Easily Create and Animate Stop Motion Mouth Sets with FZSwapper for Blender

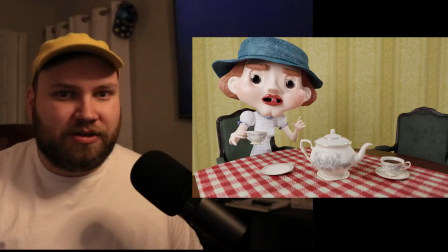(0:00)
I'm going to show you how to make something like this using my new add-on, FZSwapper.
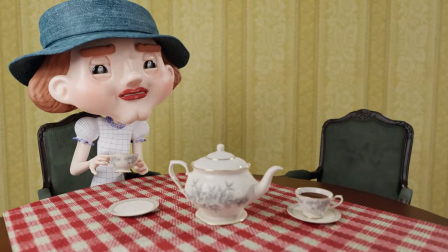(0:03) There's nothing that I find to be quite as exquisite as a delightful cup of tea.
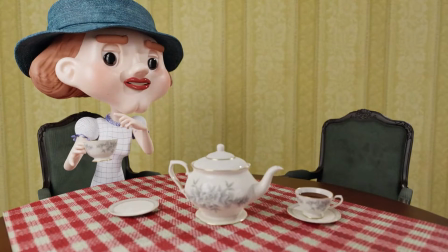(0:09) And to say that I was parched would be a gross understatement.
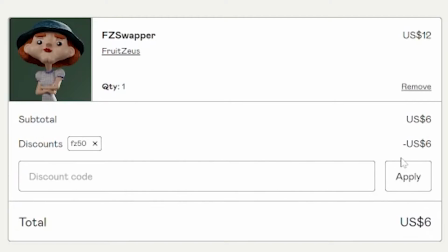(0:18)
The first 50 people to use code FZ50 are going to get 50% off their total order, which makes the add-on only $6.
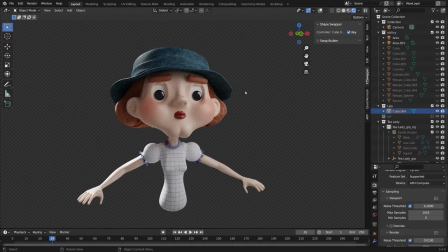(0:26)
So here's a character that I made in Blender, and we're going to make a stop-motion mouth for her. If you've installed my add-on and the additional asset library it comes with, you should have everything you need to start building a mouth.
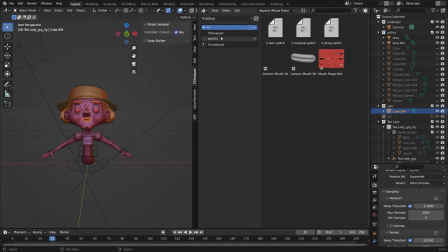(0:36)
First, pull open a new asset library window and navigate to the FZSwapper catalog. There, you'll find the mouth shape reference. And this is basically just like 12 mouth shapes that I recommend you use with the FZSwapper.
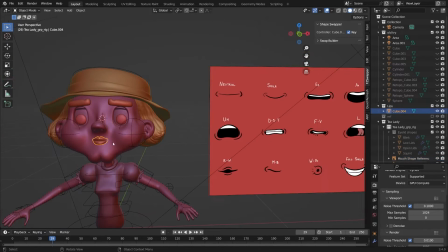(0:48)
And with these 12 mouth shapes, you can pretty much do any dialogue. When I start making a mouth, I usually just duplicate the default shape I have.
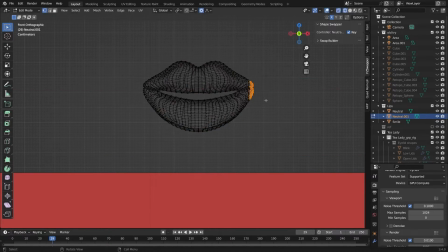(0:57)
I start by making the neutral shape, which is basically the default mouth shape, which I feel like every swap shape should sort of morph from, if that makes sense.
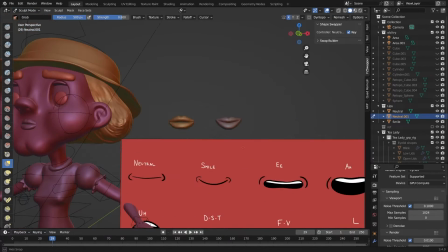(1:05)
Like, this is home base. When doing this stop motion style, I like to have kind of 3 to 4 parts to each mouth.
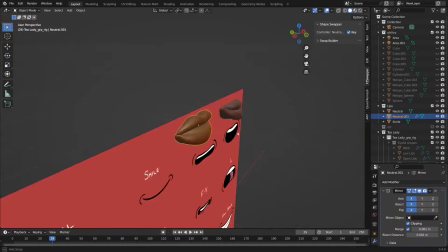(1:12)
One is the lips, and I start with the lips because that's one of the most defining features of the actual sound that comes out of the mouth.
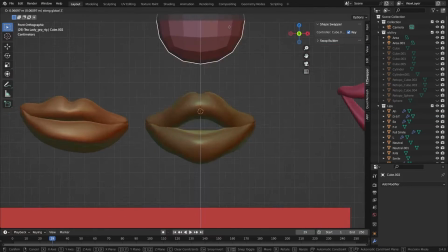(1:18)
So I start with the lip shape. Secondly, I'll make what I call a mouth back,
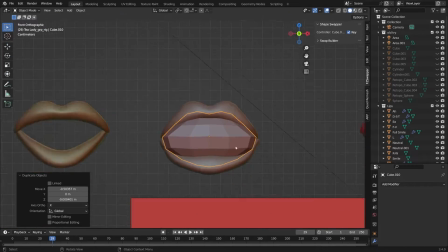(1:22)
or basically just a black matte color to fill in the backside of the mouth so there's no see-through of whatever swap shape you're trying to build.
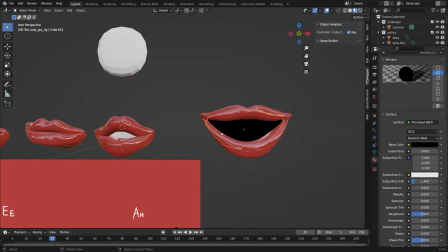(1:30)
This gives the illusion of depth when you actually don't have an object that goes inside of your mesh.
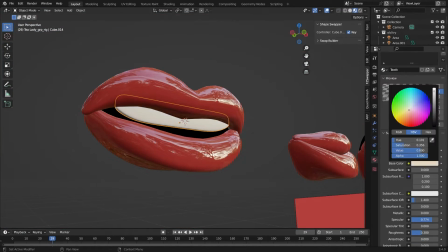(1:35)
Third, I like to add teeth as well. And for some shapes, it's very helpful to even add a tongue in there, specifically when doing the L shape,
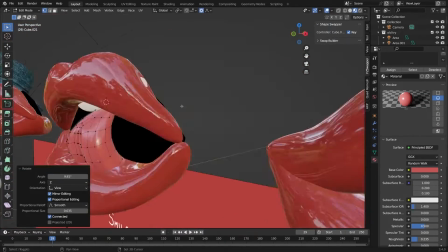(1:43)
because that really defines the L shape, or even the TH shape.
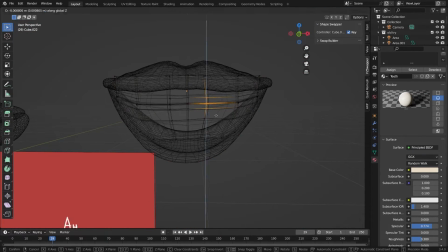(1:48)
Finally, it's pretty important then to just take every object that makes up one of these mouth shapes and merge them all together into one object container.
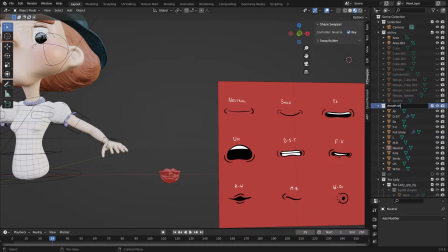(1:55)
At this point, you should have 12 different swap shapes, or 12 different objects.
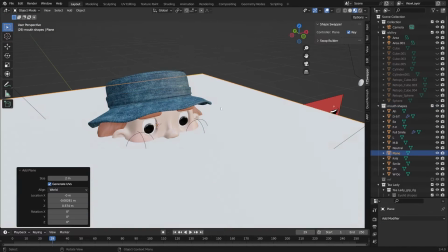(1:59)
We've created, named, and organized all of our swap shapes, and we can start building our swapper.
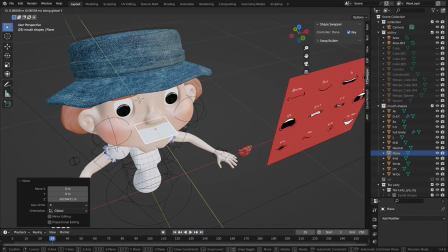(2:04)
The first step in building a swapper is to add in a plane or other placeholder, which I will then rename to be mouth.
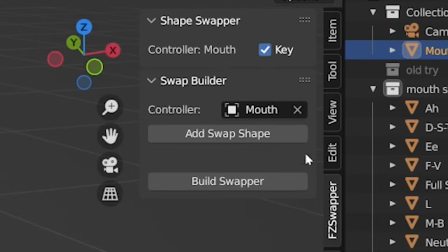(2:11)
That plane is actually going to be the controller for the entire swapper, which we can designate right here under the swap builder.
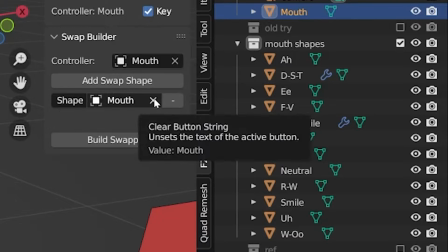(2:16)
I'll now go through and add a swap shape for every mouth that I created. In this case, it was 12.
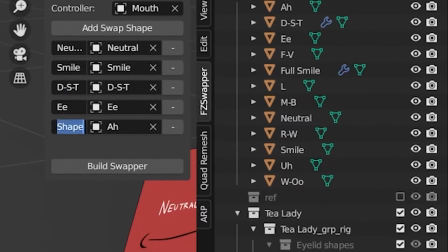(2:22)
You can use the eyedropper to select one individually and then rename it to the name you want to identify it as.
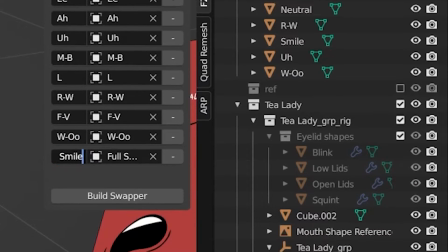(2:28)
Once you've assigned every swap shape that there is, you can then click Build Swapper.
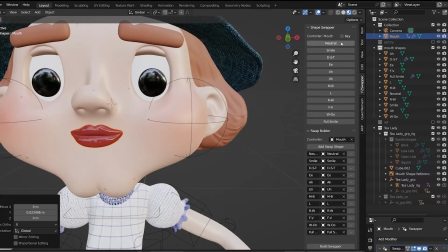(2:33)
This converts that plane into a controller that hosts all of your swap shapes for easily accessible swapping.
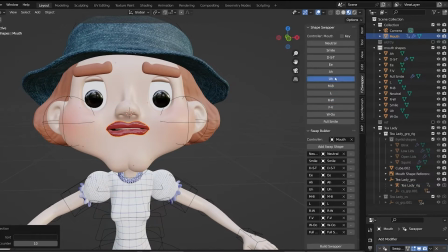(2:39)
It's then important to go through and click each of your swap shapes to make sure it's acting as you expect it to.
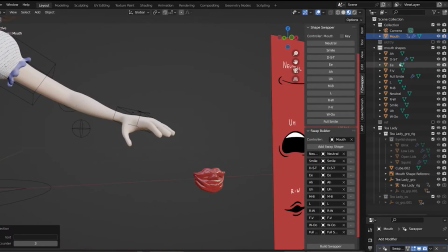(2:45)
The good thing about this method is if anything's not acting how you want it to,
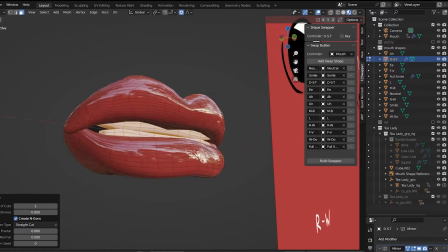(2:49)
you can always go into edit mode and adjust things accordingly to make things fit in a little better or different position,
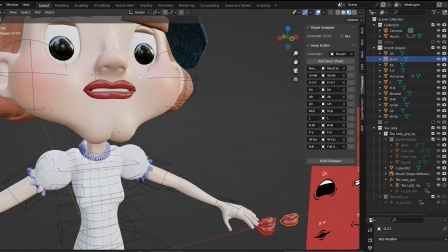(2:54)
maybe scale it up or down, push and pull things around until you like the way it fits. So you can actually use the same technique for the eyelids too.
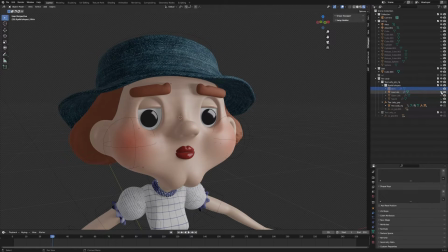(3:02)
Here, I have an open eyelid shape, a slightly lower eyelid shape, squinting, and also just a blink.
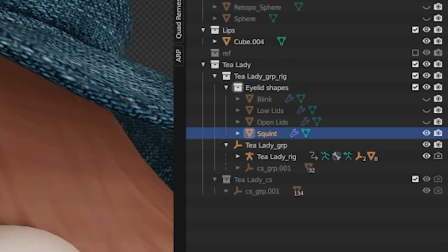(3:10)
Okay, and then I just take those shapes and I put them inside of a collection inside my main character's collection,
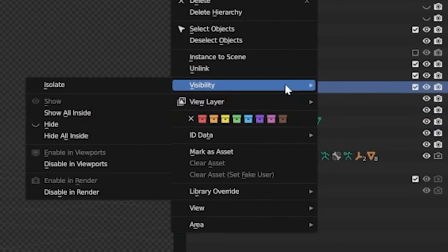(3:15)
and then just to make sure they're out of the way, I like to right-click on the collection, click on Visibility, and then click Disable in Viewport.
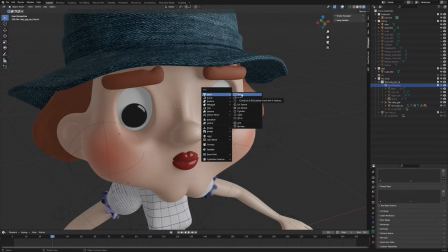(3:23)
So like you saw before, we're going to do the same steps again, add in a plane, and set that plane as the controller piece for this swapper.
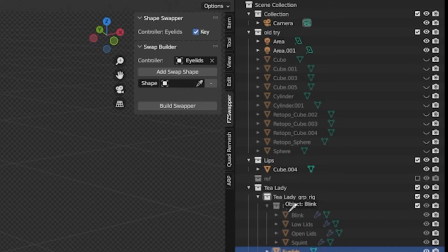(3:30)
We'll name this one Eyelids. And just like before, in the Swap Builder panel, we will set our eyelids as the controller and start adding in our swap shapes. Like I mentioned, in this one we have 4 swap shapes, which I've pre-named and I've put into their own collection.
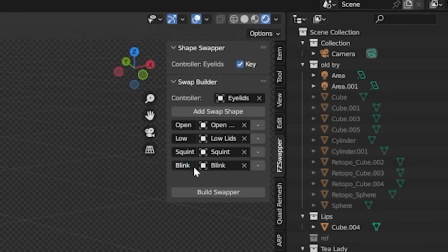(3:45)
And just like before, it's as easy as pushing Build Swapper to create our swap set.
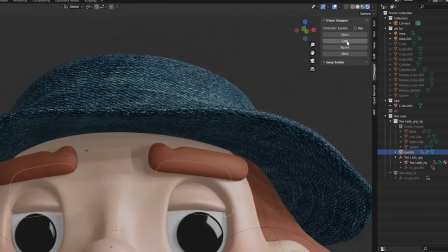(3:50)
I'm going to turn off key here just so I can play around with the buttons to really see how it feels.
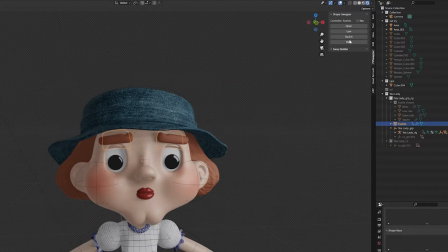(3:55)
Because sometimes, like we learned with the mouth, it's important to experiment with your rig,
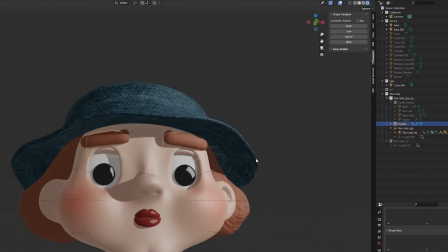(4:00)
and maybe go back and make some adjustments if needed, but this one actually looks pretty good.